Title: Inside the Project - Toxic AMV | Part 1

And actually I did this because of the magic bullet looks that I added to this.
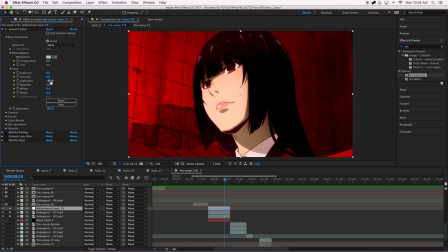508s
So then I went back in and brought the highlights down because it was too bright. So I'll show you that in a minute. But yeah, originally it was at that and I brought it down to that. And then what did we do?
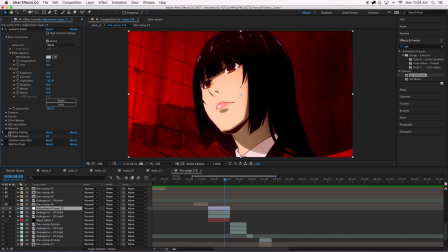521s
We brought in some misfire. Okay, so this is a third-party effect that you can download from the internet. And I used misfire fading, which gives it this more low contrast kind of thing going on here.
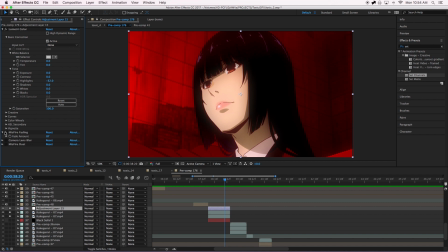538s
It almost looks more diffused, like it kind of diffused the colors together. And I like this because it makes like my edges of my mask look a little less harsh. It's just more soft, you know? Like it just looks more natural, like it's part of the picture, and it kind of blends the colors together a little bit.
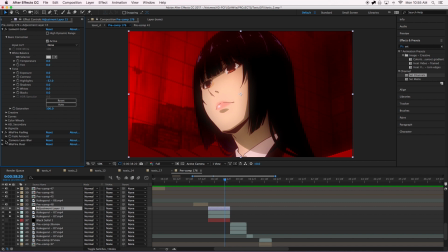557s
And then I added some of my favorite camera blur. I did this, I think, as like a transition. It was like, you know, part of the pan. Let's see if I can pre-render that so you can see what that did. Just a simple defocus kind of transition.
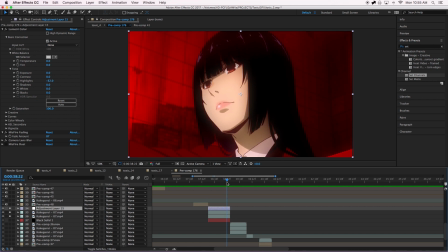575s
And then lastly, I added this misfire dust,
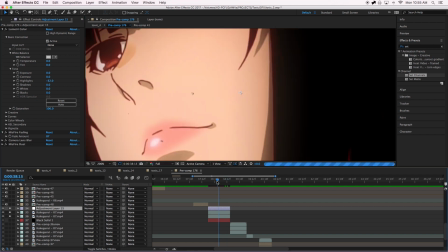581s
which if you look here, it's these little dust particles on the screen. Let's look at that. Just those little dusties.
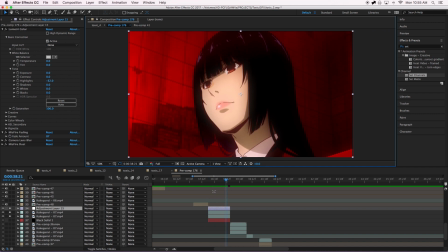592s
Just to give it some more movement, since this was a really like static scene, like she wasn't moving That's why I added, the panning and these little flickering dusts and the defocus blur. It just makes a very static scene less static. Lastly, what I did with this clip was adding Magic Bullet Looks.
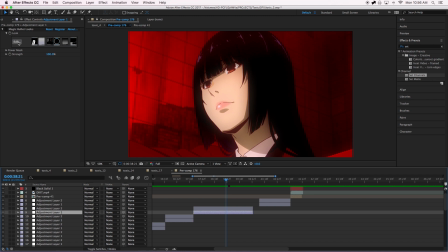617s
Now this is a preset that I made in Magic Bullet Looks.
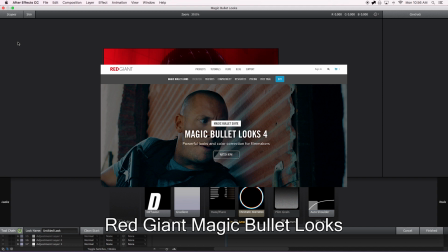621s
Magic Bullet Looks is also a third-party effect that you would have to download from the internet to use in your After Effects.
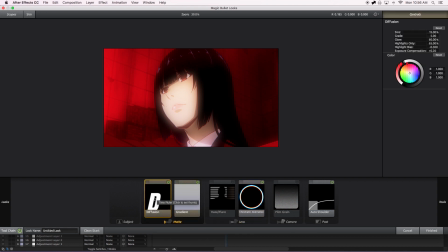629s
And this is just a preset that I kind of came up with, just a simple diffusion, again, softening the look and just making it more blended and making the mask look a little less harsh
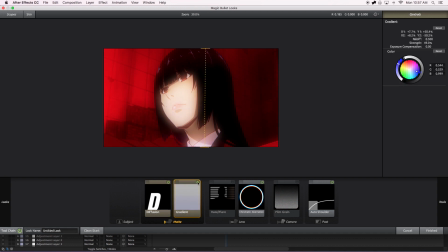647s
edges. This little gradient that I did, just give it a little bit more warmth and more purplish tones. I guess originally I was using this and then I was like, that's too much. It's like a hazy look. I didn't like that.
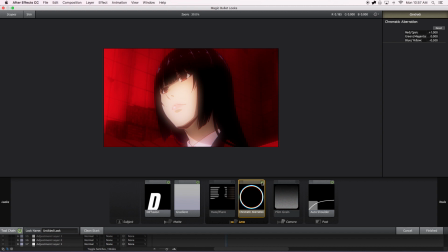665s
This one I get a lot of like mixed reviews for using.
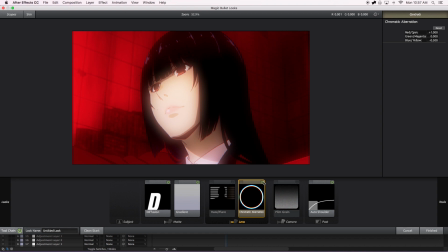669s
It's like some people love it, some people hate it. And I'm one of those people who love it, and I have to use it in like every project. It's this chromatic aberration, is that how you say it? Which is basically like, the RGB split.
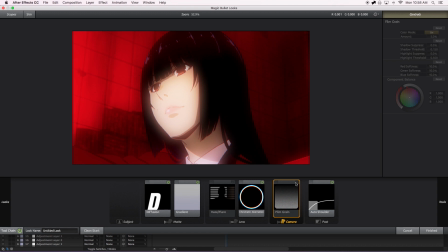685s
I didn't use the film grain here. I think I used that in this another adjustment layer. And then auto shoulder, it looks like it's cutting down on the highlights a little bit, this one. Yeah, okay, cool. That's cool. Yeah, don't remember doing that. So if I go back into my Magic Bullet Looks layer, my adjustment layer here,
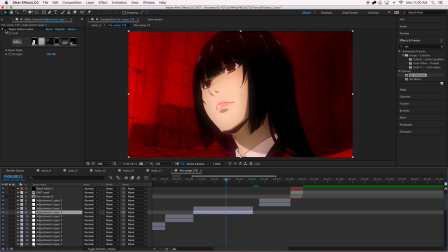714s
and let's turn that effect back on, the one that we just looked at. And we have this, we just looked at it in that other window. And then last thing I added to this was another adjustment layer with Magic Bullet Looks.
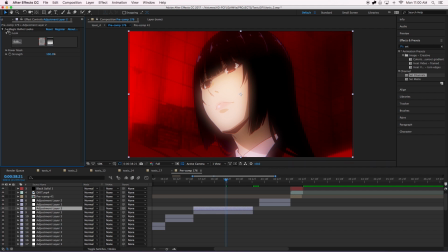731s
And it was very simple, very subtle.
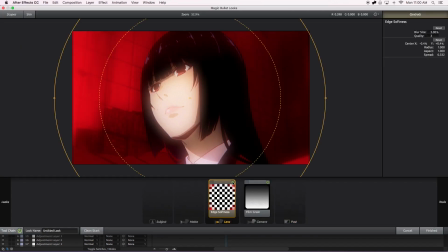738s
This like edge softness, just to kind of give it a bit more, depth of focus kind of look, so we're just very much focusing in on her face. This was a very intense moment.